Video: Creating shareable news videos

So you can always ask yourself, whenever you see like you're covering a news story, you can always think, can this be a video? And then, we'll skip to the right there, but you would think, for example, number one, is there a video clip of this news story? As we spoke about, yes, like she literally filmed the Bienmaku happening behind her. Does this story have a strong visual element? If so, does it have like, motion? Does it have emotion? Does it have, movement? Does it have people speaking? Is it something that is, moving essentially? Can I experience this? So for example, there's a new restaurant opening. Would it be cool for me to like go and try out this new restaurant? And we'll talk a little bit more about that later. And then the other thing is this something that can be told through a human element? And then how can we incorporate that? But then also at the same time, you must remember that, not everything has to be a video either. And so sometimes, maybe just a photo is enough, and you don't want to necessarily force a video when it doesn't feel natural, because you're trying to make a video of something that doesn't necessarily need to be a video. Great.
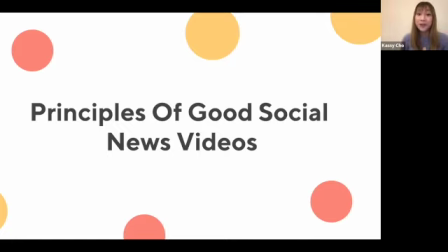(23:00)
So now that we know a bit about social news videos, let's talk a little bit about the principles of good social news videos and social storytelling in general.
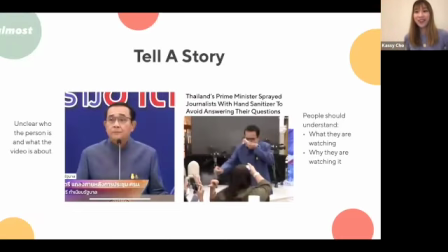(23:08)
So the first one you want to focus on is you want to be able to tell the story. So as you can see on the left here, I'm just going to play this clip, and then we can talk a little bit about this.
ไม่ต้องถาม
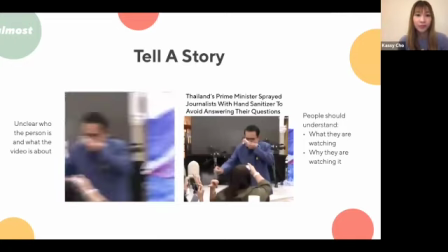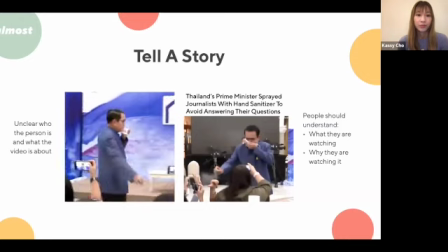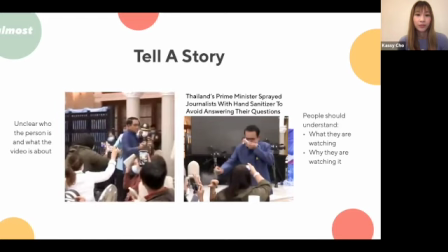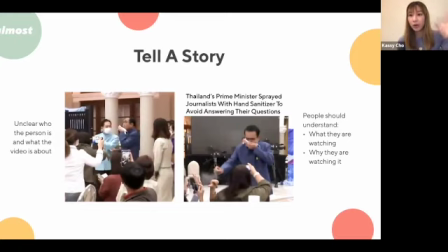(23:44)
Okay, so if you've just said, okay, we found this video, I want to make a video about it, and all I've done is I've taken this clip and then I've just shared it. This is really difficult as someone who does not, for your audience to understand, because it's not clear who this person is and what the video is about, because all I'm seeing is this person talking and then spraying some hand sanitizer.
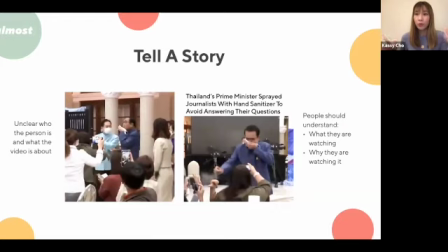(24:03)
I don't really understand the context. What is the news story behind this? So we need to tell people, what is it that they are watching and why are they watching it? And so we need to tell them the story. And so it can be as simple as putting a text box on top of it, headline on top of it.
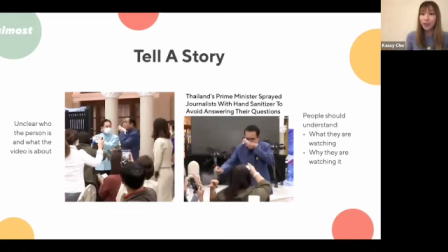(24:18)
And so when you watch it on the right side, it says, Thailand's Prime Minister sprayed journalists with hand sanitizer to avoid answering their questions. And then if you watch this video, it makes sense, because, I've been able to put in context for the viewer, because viewers don't necessarily, people are on their phones. There's so many things going on.
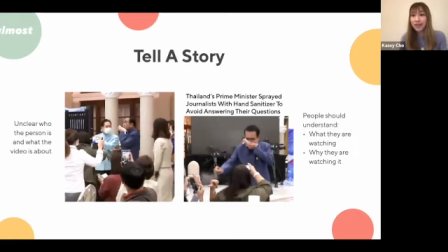(24:36)
They don't necessarily have the time to wait, or if they see something that they don't understand, they're probably just going to scroll by it because there's so much content out there. They don't necessarily have to consume this piece of content. So we want to be able to just tell them immediately what the story is about, and why they are watching it and why it's important.
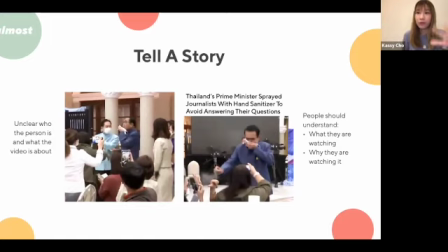(24:53)
So I'm just going to play it, but you'll see you can see the contrasting difference.
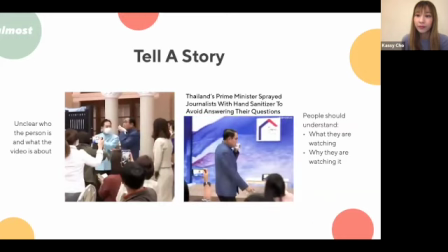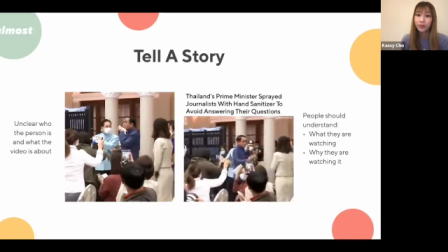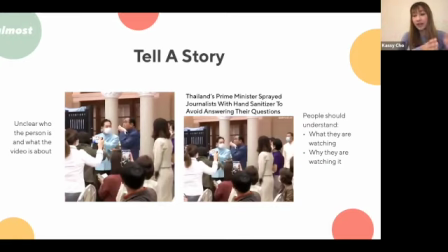(25:15)
Also on sort of a very basic level, we've done some editing so that we've cut some of it so that it gets to the point quicker. But, it also has sort of a linear sort of thing where it's like, saying no to, saying thank you, or, leaving the podium and then spraying.
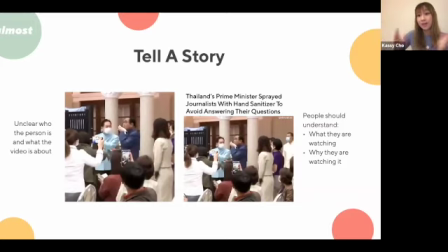(25:30)
So it's like, making sure that you have sort of like a narrative of like the beginning, the middle, and then the end whenever you're sort of trying to edit together a video.
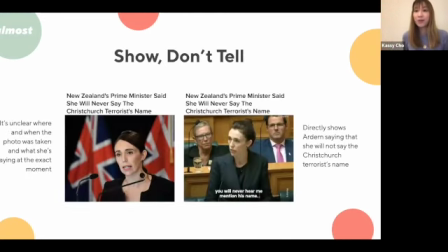(25:38)
So the next thing that you want to focus on is the principle of show, don't tell, which everybody speaks about, but it's super important. And so, for example, these are two examples of the same story. So this was during the Christchurch terrorist attack.
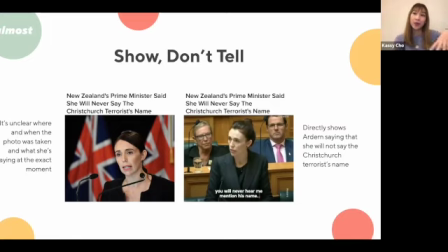(25:50)
And so I was covering this on the World account. And so previously, if, for example, you say, you look at the post on the left and you say, New Zealand's Prime Minister said she will never say the Christchurch terrorist's name, with a generic photo of Jacinda Ardern.